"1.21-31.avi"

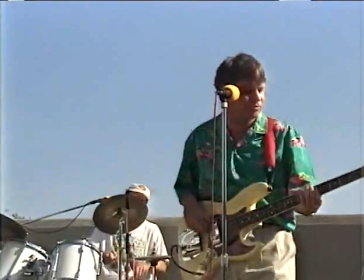The secret of videotaping bands though is you taking control as the videographer and positioning the mic stands before the band starts.
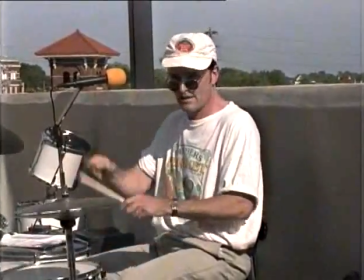As you'll notice in this video, no matter what shot we cut to, you can see all the different band people.
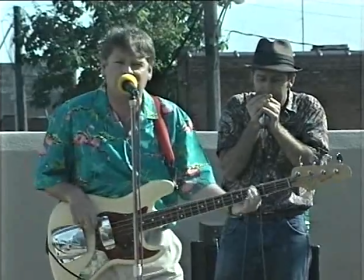This is because before the band started, we positioned the mic stands so nobody would be blocked.
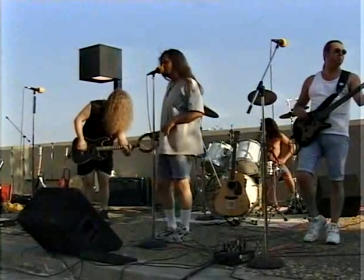Also, we're using three cameras here. This camera's a low angle.
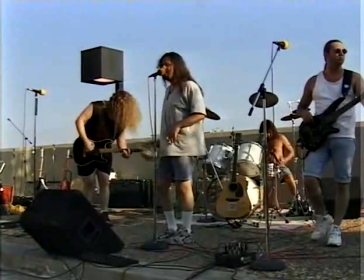We recommend if you're going to use multiple cameras when videotaping a band that one of of them get a lower angle for some nice perspective.
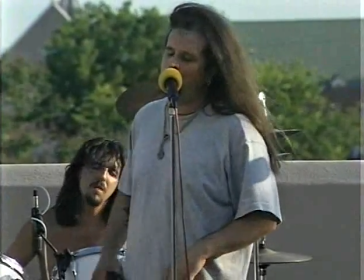Just to review, you want to position the mic stands before the band begins its set.
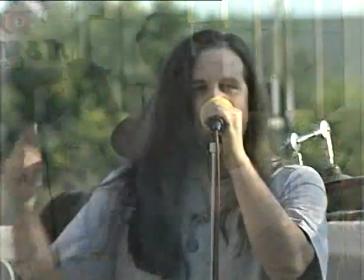You want to position your camera so you get different angles like you see here.
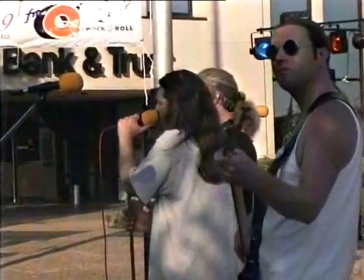And you also may want to consider occasionally doing a zoom in, which normally we don't recommend, but it's all the rage with music videos.
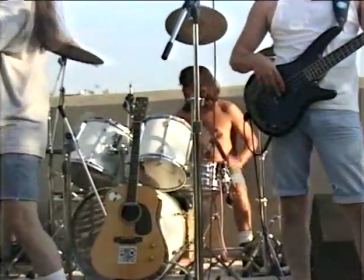If you If you do a zoom in, it's a good idea to cut to the next shot before the zoom end finishes.
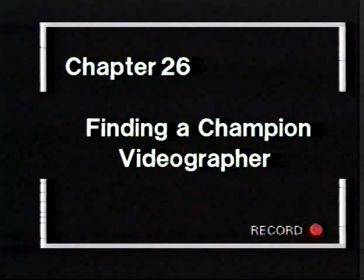One way I got really good at camera technique is I actually met up with a camera man and he allowed me to follow him around on the job. I did this numerous times and it got me very, very good at camera technique. And all you have to do is go down to a local station and you ask who's the best camera person at the
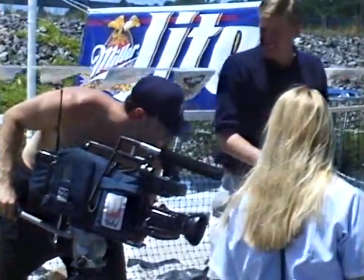station. or you just check around and find someone who's a really dynamic go-getter camera person and say, would you mind if I can watch you do some of your camera work or you could show me some technique? This way you can be surprised at how fast you can improve your camera technique by simply mentoring with somebody who is really good at camera technique. It really worked for me years back and I still do it today. I can always learn award-winning cameramen out there and camerawomen know that there's always another shot they get. There's always another thing that they can learn. So they network.
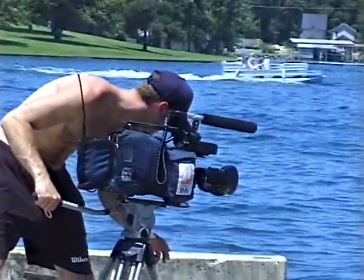Don't be afraid to find somebody who's working for a television station or who has a video production business and is just known as the best in the area to ask that person, can you hang out with them and have them show you what they do. Most people that are up at that level do not mind sharing at all their secrets because they know that if the whole industry is brought up, it's better for everybody.
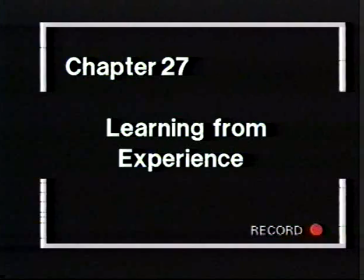Ten years ago, I got good by following around my mentor, broadcast cameraman and now producer, Dave Ferry. The people around you are the ones that are going to train you. The veteran cameraman next to you on the other camera in the news studio who's been doing it for 15, 20, 30 years is the person that's your best friend right then and there. because they're going to if you approach them right and you're willing to learn from them you know not well hey this should be easy this shouldn't be any problem and that person's been doing it for 30 years and they take a lot of pride in what they're doing and you need to understand that and you need they're your best friend if you're willing to learn from them and they're willing to teach you and the and most of the times the way they're going to be willing to teach you as if you're willing to learn and you show a little respect towards their craft and and say wow man that was that was a great zoom or that was a great pedestal move you know how do you do that yeah i like low angle shots i think it's because we it's uh you know we see through our eyes and depending on your height between five and six feet that's your frame of reference you get that camera down on the floor and look up
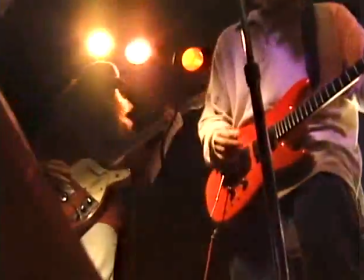a little bit. It shows you a whole different perspective. Things are oriented towards our eye level, five or six feet. So you see a lot from down low. You just see it at a different angle. And sometimes you can get some real interesting shots. You get that camera off your shoulder or get it off the tripod and get it a little lower. Most of the work that I've done has been purely the technical side. So I've always had a producer or a reporter asking the questions. But the reporters that I've always respected the most are the ones that they know what kind of an answer they want going into the interview. They know the questions that they need answered. And if that person doesn't answer that question the first time around or specifically doesn't answer it the way that they want it, they'll ask it a hundred different ways until they get the answer that they want. And they'll phrase it so many different ways. Manipulating the story. I mean, where do you draw the line there? Well, it's your code of ethics. It is manipulating the story if you're trying to put words into the person's mouth. It isn't manipulating it if the person stumbled through the answer the first time and the second time and the third time, and you're trying to get them to say it in a coherent way.
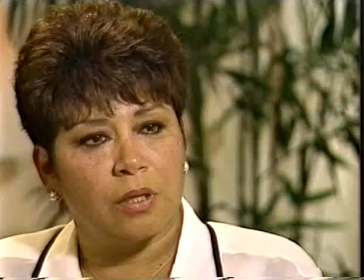A good producer, a good reporter has already done a lot of background, talked to this person over the phone before they got there,
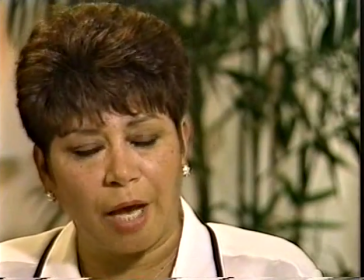understands their side of the story,
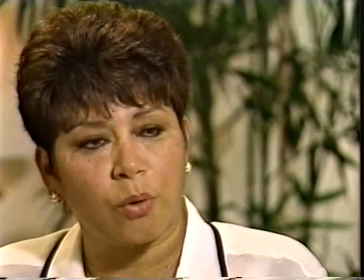and is just trying to do their job now is to get that person who is not used to being on camera, who is a little nervous, to tell the story the way they told it to him over the phone when they first talked to him.
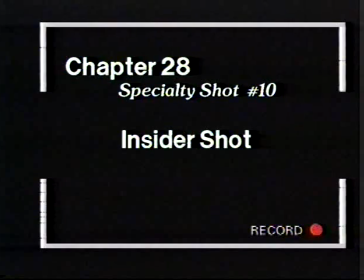You remember earlier we talked about Waldo, the wide, the angle, the low, the linking, the depth and the opposite. Well I like a lot of opposites, things that you don't always expect. A point of view shot that's an opposite shot that I like is called the insider shot. Now an insider shot is also used by broadcast camera people all around the world. You can either fake an insider shot or make it real. Example, an insider shot would be opening a refrigerator.
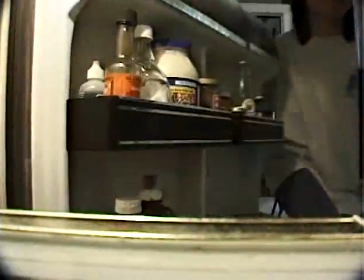You need a small camera to put in there. Another insider shot would be opening the mailbox.
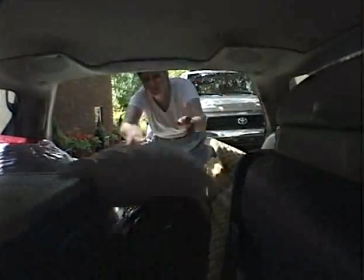Another insider shot would be someone loading up the car with the camera inside. You can do these for real by putting a camera in the refrigerator.
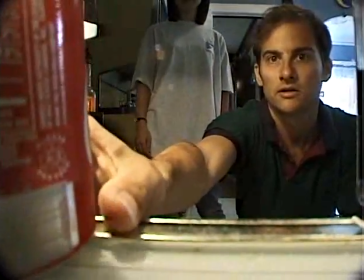If your camera's too big, you might have to simulate or simulate the inside of a can or something. But it's a really advanced shot in that it's not used that often.
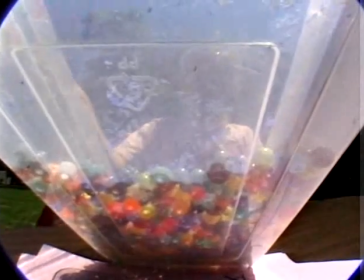But when it is used and it's used right, it really gives you a perspective from that subject's point of view.
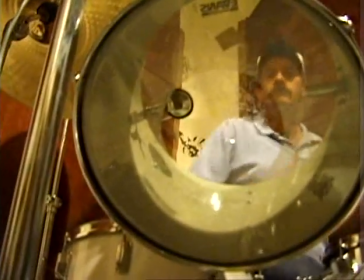Now, keep in mind that when we say subject, that doesn't necessarily have to be a person.
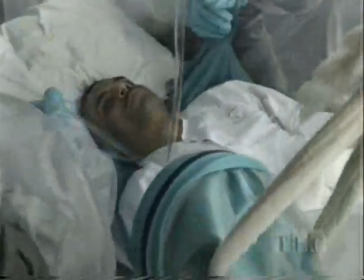That can be an inanimate object. The important thing about insider shots is they take you from the outside to the inside to give you a different perspective.
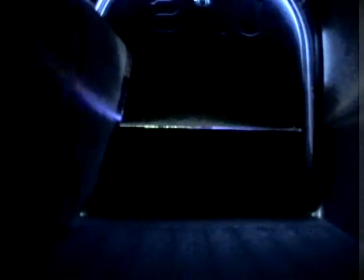The best way to understand insider shots is just to show you them so you can understand what we're talking about and how they can relate to the work that you do.
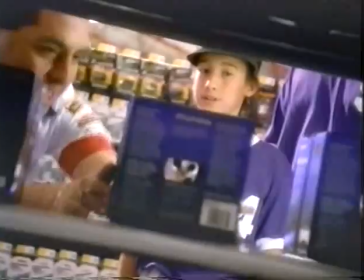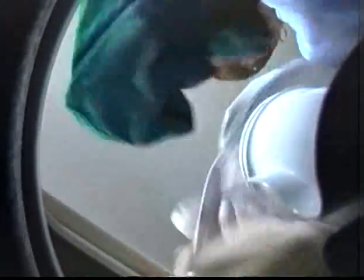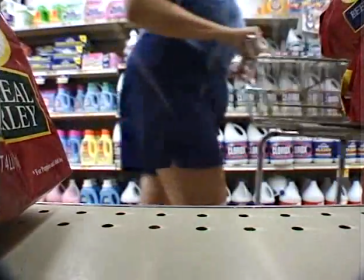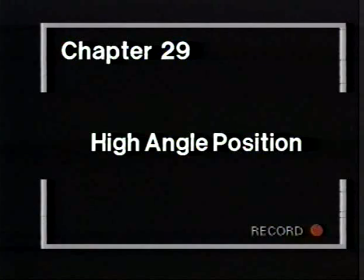Broadcast camera people have a secret that most amateur beginning professionals do not realize and that is the high angle shot.
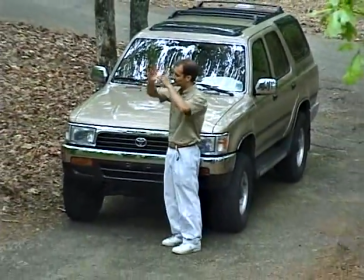Now everybody knows high angle shot you just get up and get a high angle shot but where do you get one from?
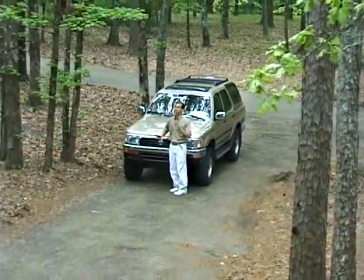You know when the broadcast pros go out on a job the first thing they do is scout out different angles and one of those angles is looking for where
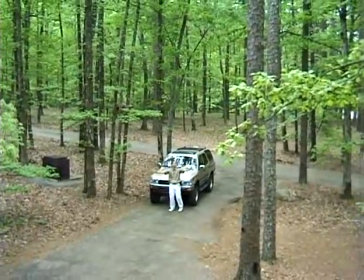they can get that overhead God's eye view to give you the beautiful perspective the beautiful depth and most people think well there's no place
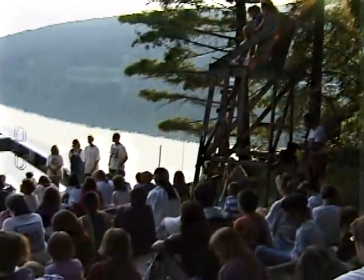for me to go but if you look carefully there's always a ladder or a hill or a tree branch you can climb up on,
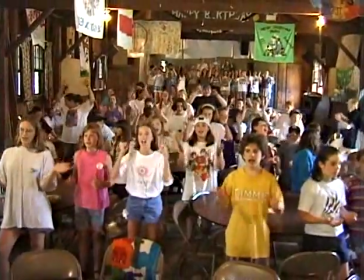don't get yourself hurt, of course, or there's a balcony or there's steps or there's a porch or there's some place you can go up and get that high angle.
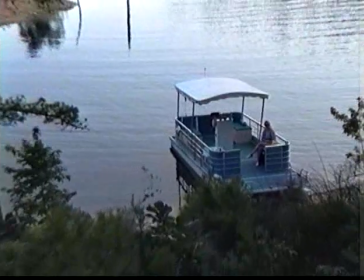The secret is to become aware that you have to get it and look around and you're going to find it 80% of the jobs there's some place you can go to get that high angle,
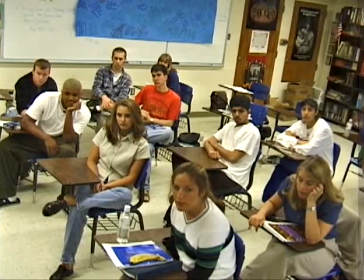even if it's the top of a building. Always look for where you can get that high angle shot.